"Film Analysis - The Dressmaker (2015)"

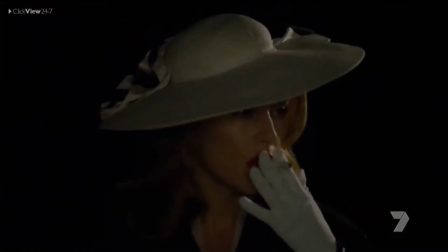[0:00]
Dressmaker, directed by Jocelyn Moorhouse, is an Australian film set in the fictional outback town of Dungatar during the 1960s.
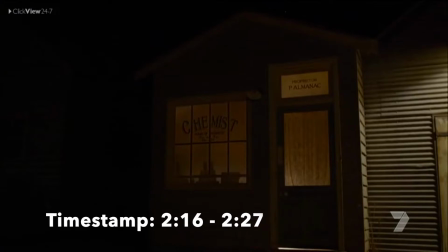[0:08]
The film is based on a book of the same name written by Jocelyn Ham, originally published in 1973.
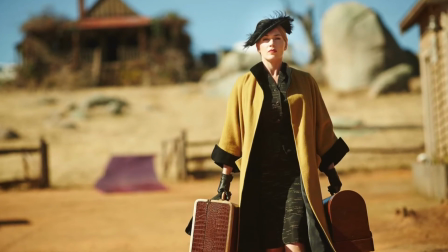[0:14]
In the film, Myrtle Tilly Dunnage, played by Kate Winslet, returns to her hometown in rural Australia to seek revenge on those who have wronged her.
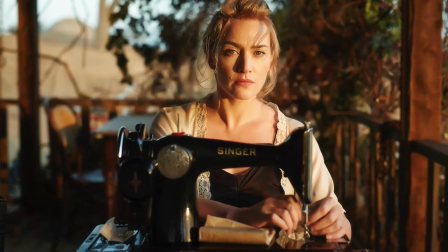[0:23]
The film explores many of the things such as healing, revenge, justice, and femininity,
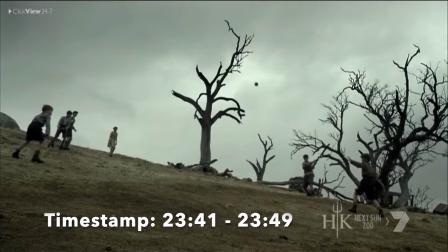[0:29]
and highlights the importance of identity through the diverse range of unique characters and field techniques.
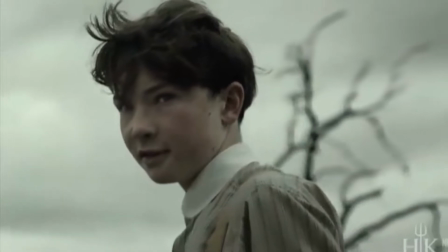[0:35]
This discussion will analyze identity through a range of codes and conventions presented in the film via
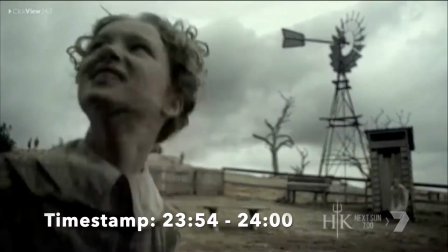[0:40]
technical and symbiotic techniques such as Morehouse's shot choices and costumes.
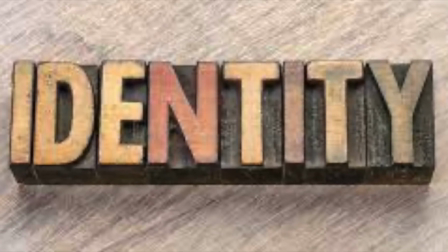[0:47]
Identity is a prominent theme throughout The Dressmaker, with many characters being more than they should be.
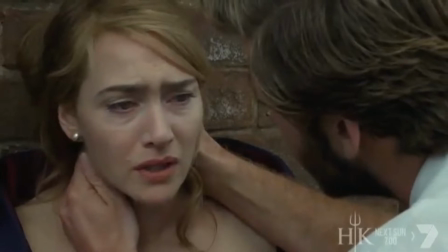[0:52]
Front and center is Tilly, who is confused about her identity, having been labeled a murderer by the town's residents.
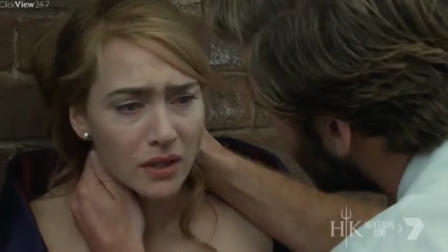[0:58]
Tilly is exposed to criticism and malice from the locals.
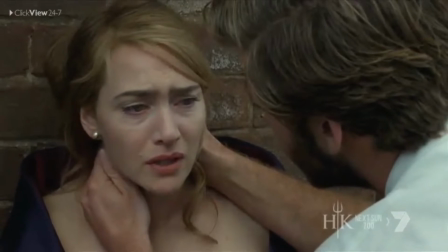[1:01]
Keen to find more about her past and continue dressmaking, Tilly wears and creates increasingly extravagant dresses for the local women.
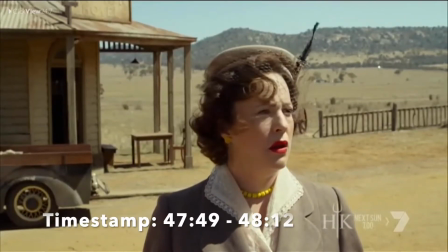[1:09]
This spot-on, out-of-the-place fashion highlights Tilly's identity crisis and insecurities of the town's residents,
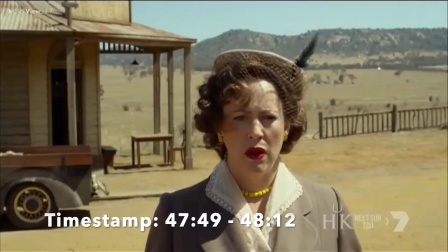[1:17]
who are competing for the most alluring in Dagatar.
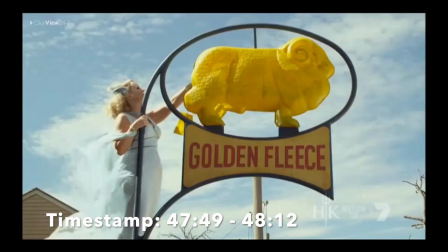[1:21]
The elaborate costumes not only highlight the exquisite talent of the film's two costume designer, Michael Wilson and Maren Bryce,
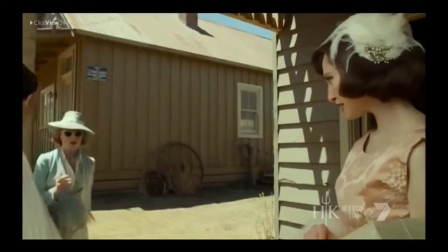[1:29]
but they powerfully present how different Tilly is after many years away in Paris and Milan.
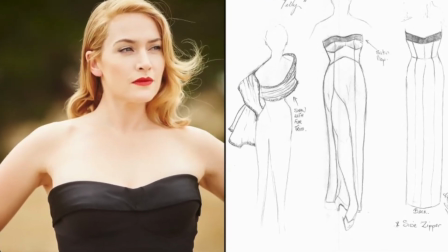[1:35]
Despite her internal insecurities, Tilly's glamorous haute outfits are presented in direct opposition to the townspeople,
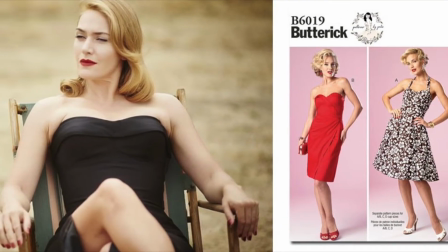[1:43]
who wear a teacup palette of 1940s cotton pinafores and smocks.
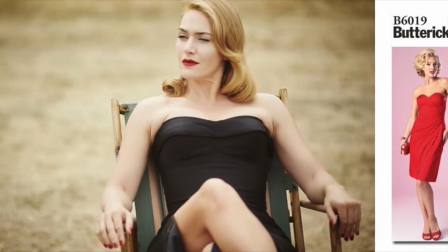[1:48]
The juxtaposition of the neutral landscape and the locals' bland clothing with the color of glamour
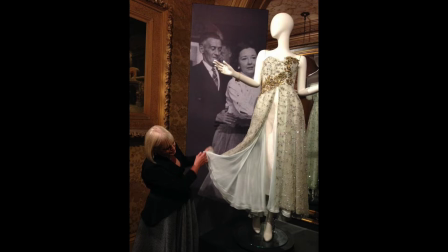[1:55]
of Tilly's outfit deliver a true sense of Tilly's evacuation from her oppressive past.
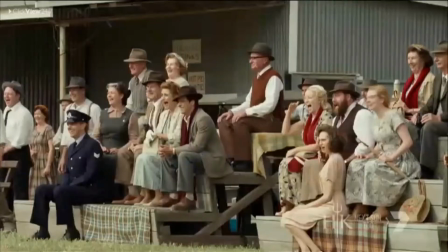[2:02]
A scene where Tilly's transformation, physically and emotionally,
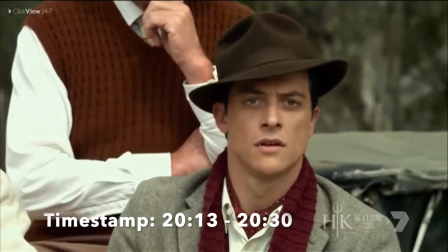[2:05]
is highlighted is when she struts into a game of football dressed like Reith Haywood, distracting both teams.
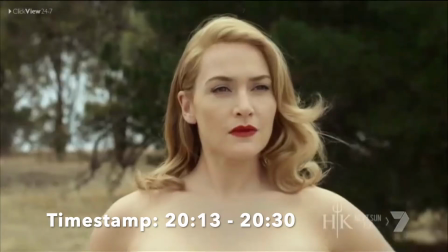[2:12]
Against the backdrop of a dirty and dusty football field with spectators wearing the same clothes,
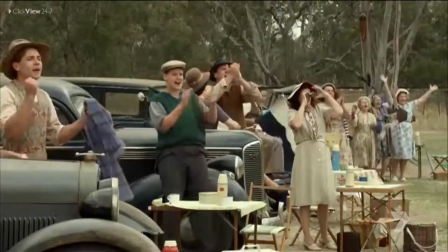[2:17]
Tilly stops everyone in their tracks and signals she plans to do things her way.
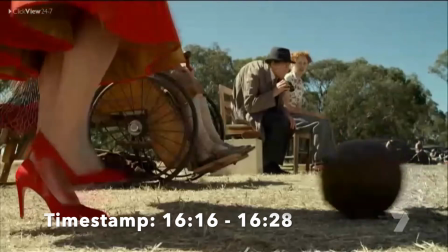[2:21]
Tilly's arrival is both introduced to a grand-level close-up shot of her red heels,
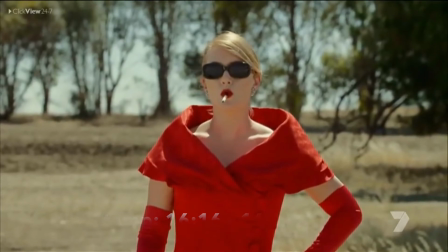[2:26]
highlighting her eye for fashion, and the culture shock her arrival to the game has triggered.
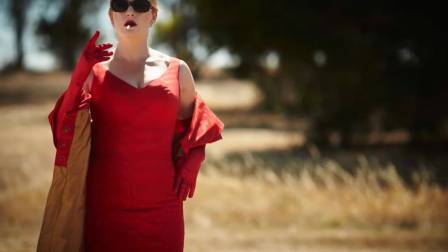[2:32]
The vibrant color red also connects Tilly to danger and seduction as her dress quickly distracts the players on the field.
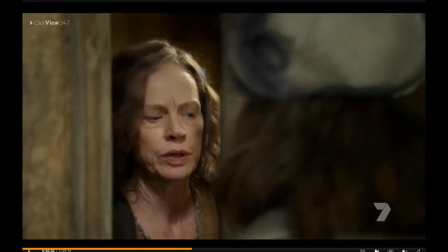[2:41]
Throughout the film, fashion is also used by many of the townspeople, particularly the women, to create new identities or escape from current ones.
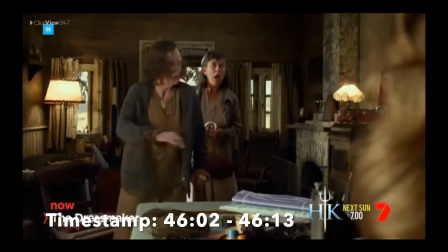[2:48]
The fashion transformations in the film are a powerful way to enhance femininity and challenge patriarchy,
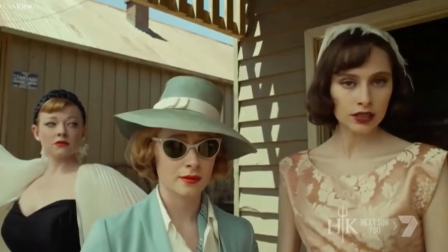[2:55]
with many characters presenting elegant, empowered images in Tilly's creations.
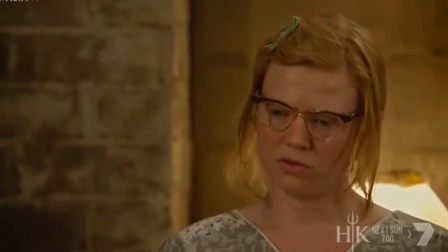[3:00]
Gertrude, for example, in her wedding dress created by Tilly,
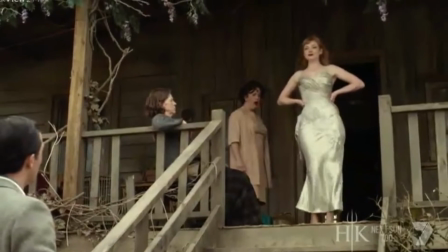[3:03]
is transformed from being described as a good mule by Sergeant Farrett to being the spectacle of the town in a silk ferreted gown.
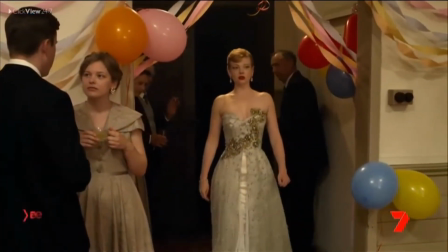[3:12]
But Gertrude's transformation is slowly unveiled, beginning at the footballers' dance,
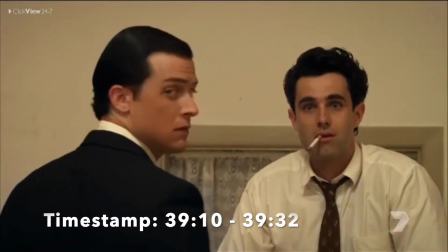[3:17]
when the diegetic music comes to an abrupt halt and the camera focuses on Gertrude as she enters and captures the attention of everyone there,
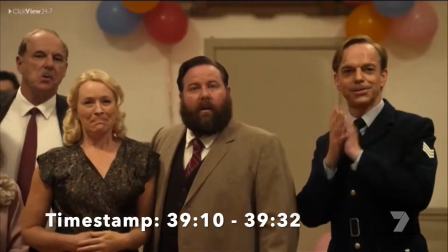[3:24]
especially her love interest William.
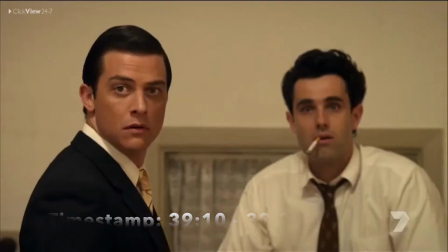[3:27]
With Tilly's help, her hair and makeup contrast with her previous style, further showing an escape from her previous identity.
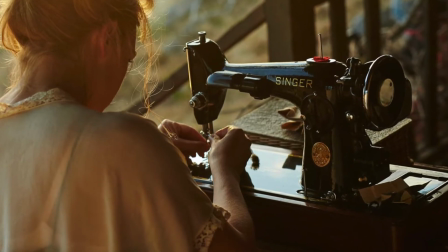[3:34]
The dressmaker engages the audience in a dichotomy of protagonist and antagonist, with Tilly, the antagonist,
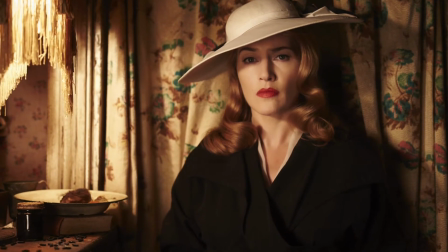[3:40]
being charming and glamorous, and the antagonist, the townspeople, being bland and passive-aggressive.
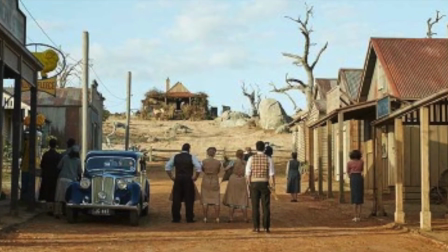[3:46]
Tilly's indifference is communicated visually in her pale, poise, and language.
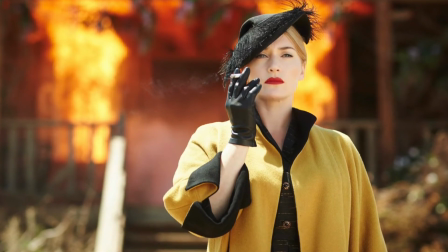[3:50]
In many scenes, Tilly is shot from a medium close-up angle to showcase her magnificent outfits.
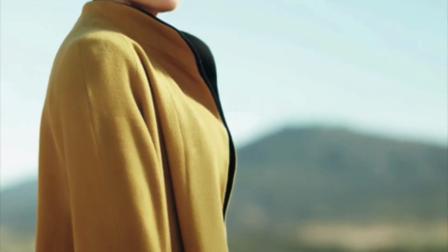[3:56]
Lighting these scenes often make her appear as good and rational in comparison to the townspeople.